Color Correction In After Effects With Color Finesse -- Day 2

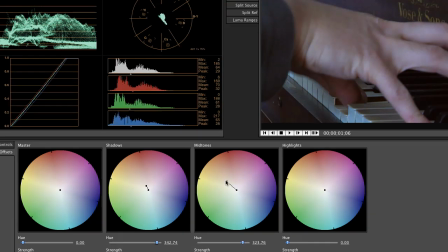[4:02]
Grab the midtones and add some warmth to them by pulling the center area of this color wheel up towards red. If I wanted to make it more blue or more cool, I could pull it down towards blue, or I could even make it green if I wanted to, magenta.
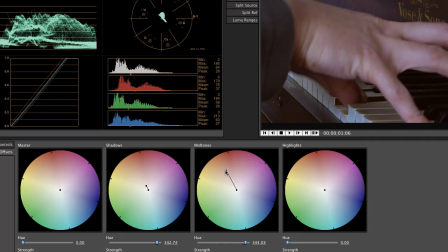[4:20]
I'm going to go warm because that's you know, the more natural look for this shot that was white balanced a little cool. Now that I've got that, it also looks like maybe if I pull back on some of the red color correction I did on the shadows,
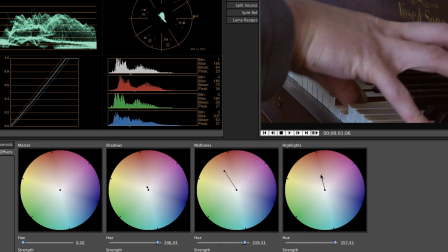[4:37]
and then the highlights, we can see how much highlight we want to, how much red we want to push to the highlights. It's not really doing much at all because there aren't any highlights to this image. So almost no matter what I do here, it's barely having any effect, even when I drag these pretty extreme examples.
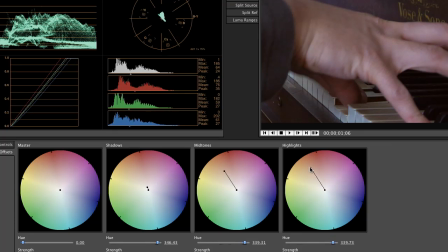[4:58]
it's really doing nothing because there really are no highlights. So that's how to correct this image with hue offsets. Let's try
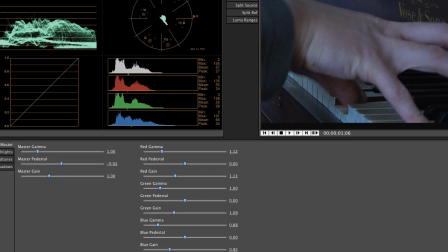[5:12]
something else. Let's try the RGB tab here.
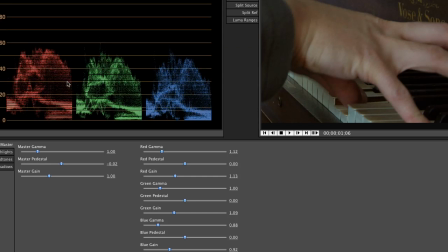[5:17]
And to use the RGB tab, I'm going to go to the RGB waveform monitor because this is going to give me some really good feedback as to what I'm trying to do. If you look at this, if I reset it, that's my color correction I did already.
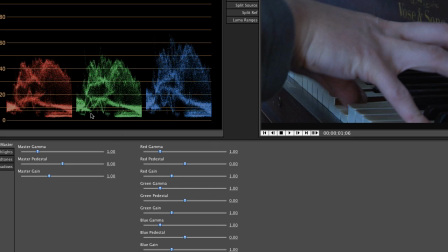[5:30]
There's the source. That's where we start from. You can see that my blacks are a little elevated, so I'm going to grab the master pedestal. I'm going to pull that down until those blacks sit right at 0. And then look at this. Red and green are about the same, and the highest levels are blue. And if you look at this image, it looks pretty blue.
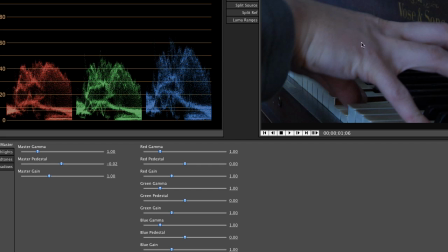[5:48]
We actually, because this is a skin tone image, we kind of want the reverse. We want red to be a little stronger because it's a skin tone, and green to be the next highest because red and green make yellow, and there's lots of yellow in a skin tone,
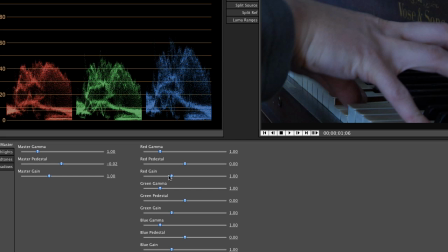[6:00]
and blue should actually be the lowest. So what I'm going to do to fix this is I'm going to go into my red gain, and I'm going to pull that up to about 50. That's probably about a good skin tone level, about 50, 55. Then I'm going to pull my green gain so that it's just below my red gain,
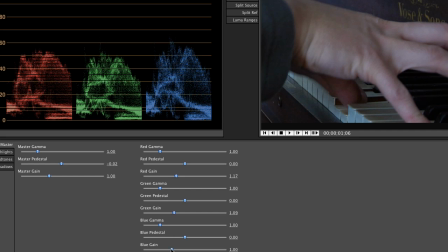[6:17]
and I'm going to take my blue gain and I'm going to pull that down so it's below all of them. And you can see I've made a pretty good correction there. If I still feel like, hey, you know, that's still not great, it's not great skin tone, maybe we need some more red in the mid-tones.
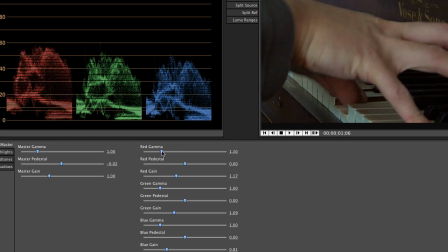[6:33]
So I'm going to grab my red gamma and I'm going to give that a little boost. And you can see instantly that that's a pretty good correction. You go from that to that was the original, and that's what I was able to do using the RGB
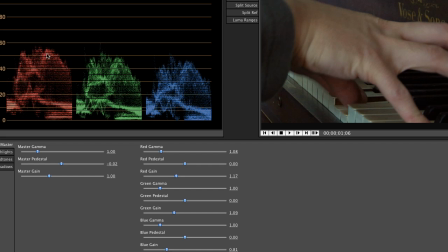[6:48]
levels here and just setting a nice, basically getting these even, but a slight angle, starting with red is the highest, green is the lowest, and blue is starting with red is the highest, green next, and then blue is the lowest.
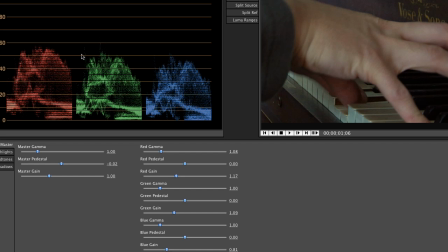[7:04]
If I was trying to get these skin tones to be totally gray, then I would match these from red to green to blue. If I was trying to make a neutral tone, if my hands were gray, for example, which they aren't, of course,
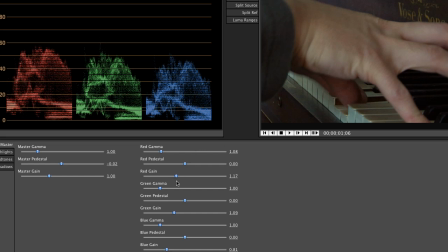[7:20]
then I would try to match these levels so that red gain would be equal to green gain, which would be equal to blue gain. And you can see as I do that and these level out, my skin tones are much more gray looking than they were before.
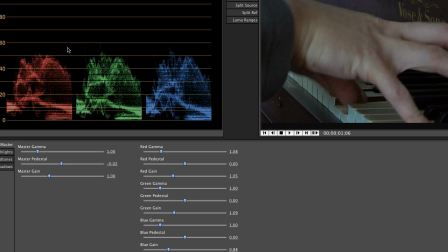[7:39]
But as we had it before, where the tone was a little bit more of on an angle from red to green to blue, we had much nicer skin tones. Let's try one final way of doing this color correction, and that is with the very intuitive curves method.
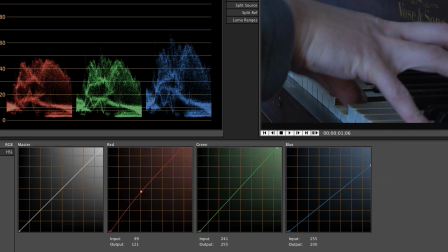[7:55]
The way that I'm going to do this, first reset from the way that I had it.